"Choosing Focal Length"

What's up, nerds, and welcome to another episode of Chad's AV Workshop. In today's episode, I want to talk about lens focal length and how we choose the right lens for the project that we're working on. Now, I think the most instinctive thing that people think about when they're thinking about focal length is, I want a wide lens to cover really wide things like a crowd or maybe like a big room for real estate. And I want a telephoto lens to capture things that are really far away, like wildlife or the moon or something. And in a lot of ways that is true, but it really doesn't talk about the different textures and the different push and pull factor that each lens has. Now, the best way to kind of wrap your head around this is that if we think about a 35 to 50 millimeter lens, these lenses are going to be the most natural. They're the most close to the human eye. So what we see is, in between 35 and 50 millimeters. And I'm sure some nerd is going to come out and say like exactly what the focal length is, but that doesn't really matter. The point is, what happens when we're on either side of those focal lengths? So when we use a 14 millimeter lens, what is the factor that's going to change the way our image looks compared to an 85 millimeter lens or anything that's above 50? And to further explain that, I'm going to switch lenses and show you exactly what's happening. And I'm also going to turn on some really cool Christmas lights behind me to give you an idea of how these lenses shape light.
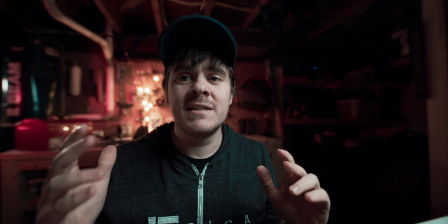So let's take a look at the 14 millimeter. Okay, so right out of the gate, we can see that the 14 millimeter is doing the thing that we said it would do in the first place.
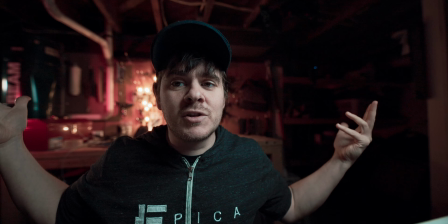It's giving us a lot more room. So if there was a huge crowd here, I would fit everybody in, and,
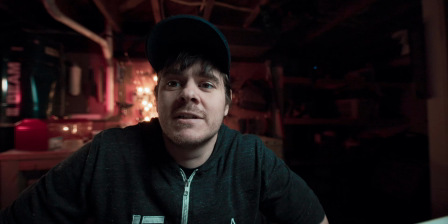I can fit in my whole AV workshop, which is, of course, you're saying just my basement.
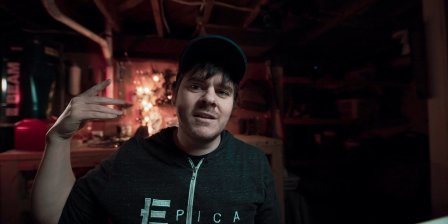But we're also changing the background dramatically.
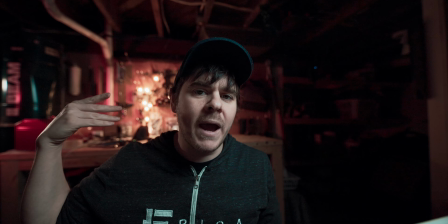Have a look at these lights and have a look at how far back the background is and how sharp the background is.
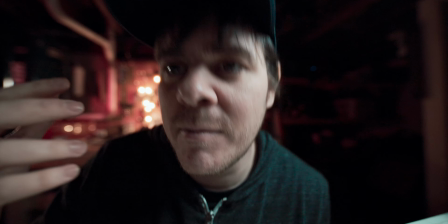And another thing I want you to look at is have a look at my face, this beautiful face here.
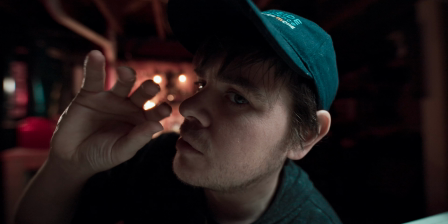Look at how my nose kind of gets pulled really weird on this lens,
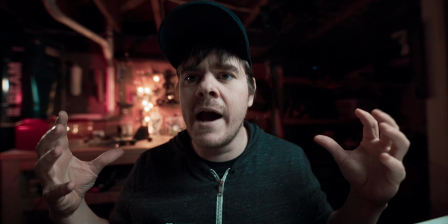or how my face kind of looks a little bit wider on this 14 millimeter lens.
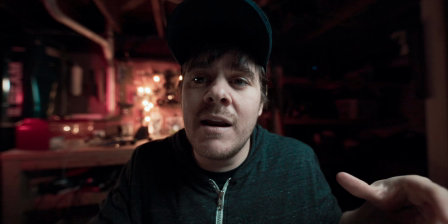Are these things something that I want in my image or something that I don't want in my image?
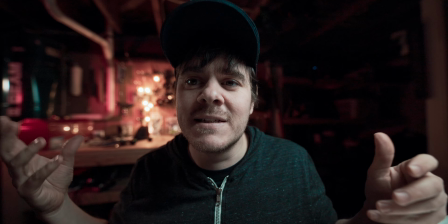And obviously I'm gonna spoil the end of this video and say it doesn't really matter.
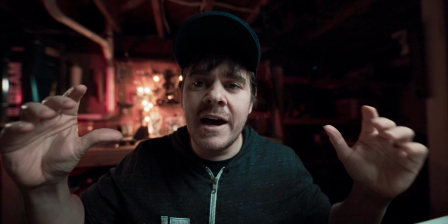There's no set rules. It's just kind of what you want in your picture.
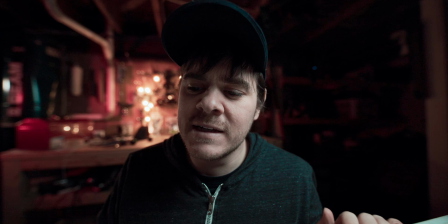But what I want to stress to you is that if you don't know the differences,
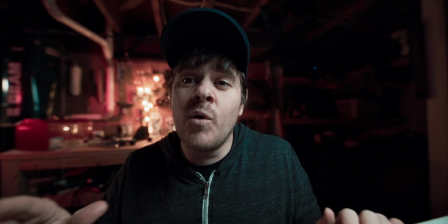you're not going to know which lens to choose, and you're only going to choose lenses based on the space.
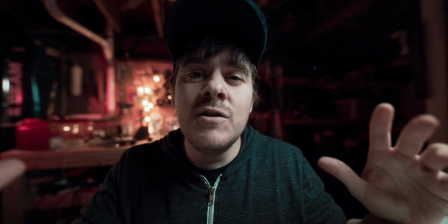But if you have control over your space, you can choose this push and pull factor.
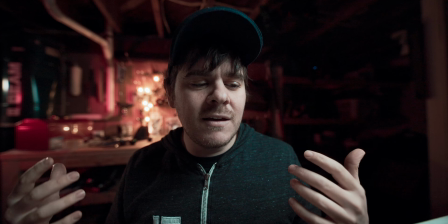You can choose how different you want your background to be, and that's going to give you a lot more creativity when it comes to shaping and making your projects.
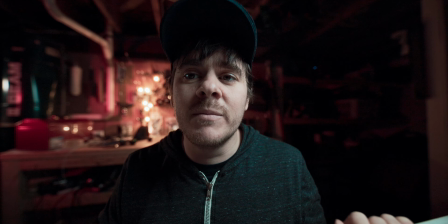Let's take a look at an 85 millimeter and show some of the differences there.
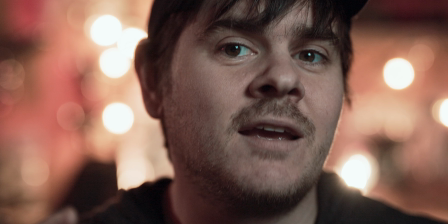All right, just like we kind of said at the beginning, we're definitely a lot closer to my face.
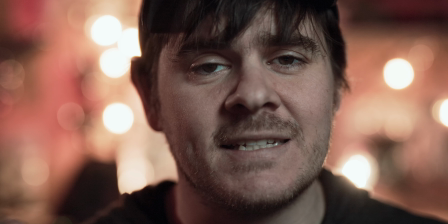There is always going to be this, element of distance that comes to mind when we're thinking about different focal length lenses.
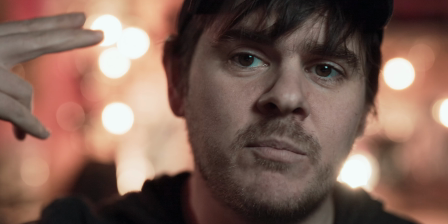But another thing I really want to show you is look at like the bokeh that comes in these lights behind me,
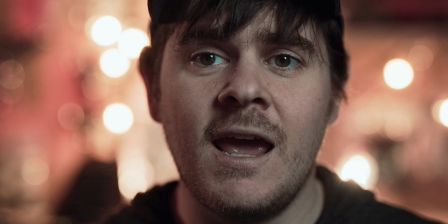and look at how much closer the background is, and look at how much blurred the background is,
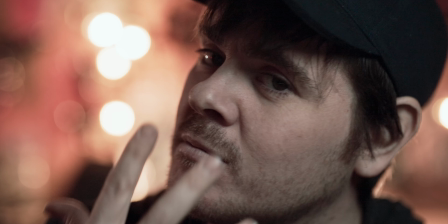and check out my face. It doesn't pull the way that it did before.
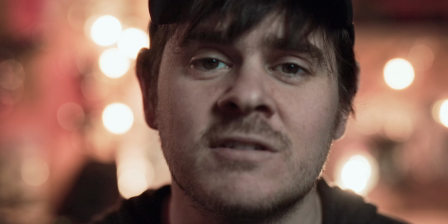These are all completely different textures that come with this 85 millimeter lens.
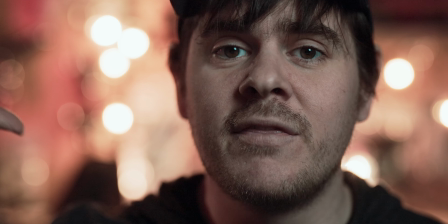These are different textures that happen when you get above that human eye of 50, 35 millimeters.
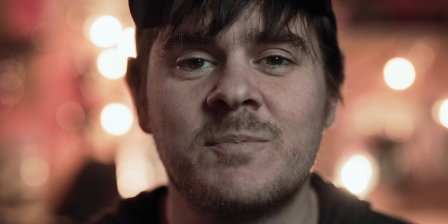And when we have control over our space, we can start to think about,
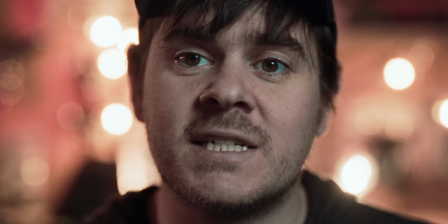do I want my subject to stand out from the background like this?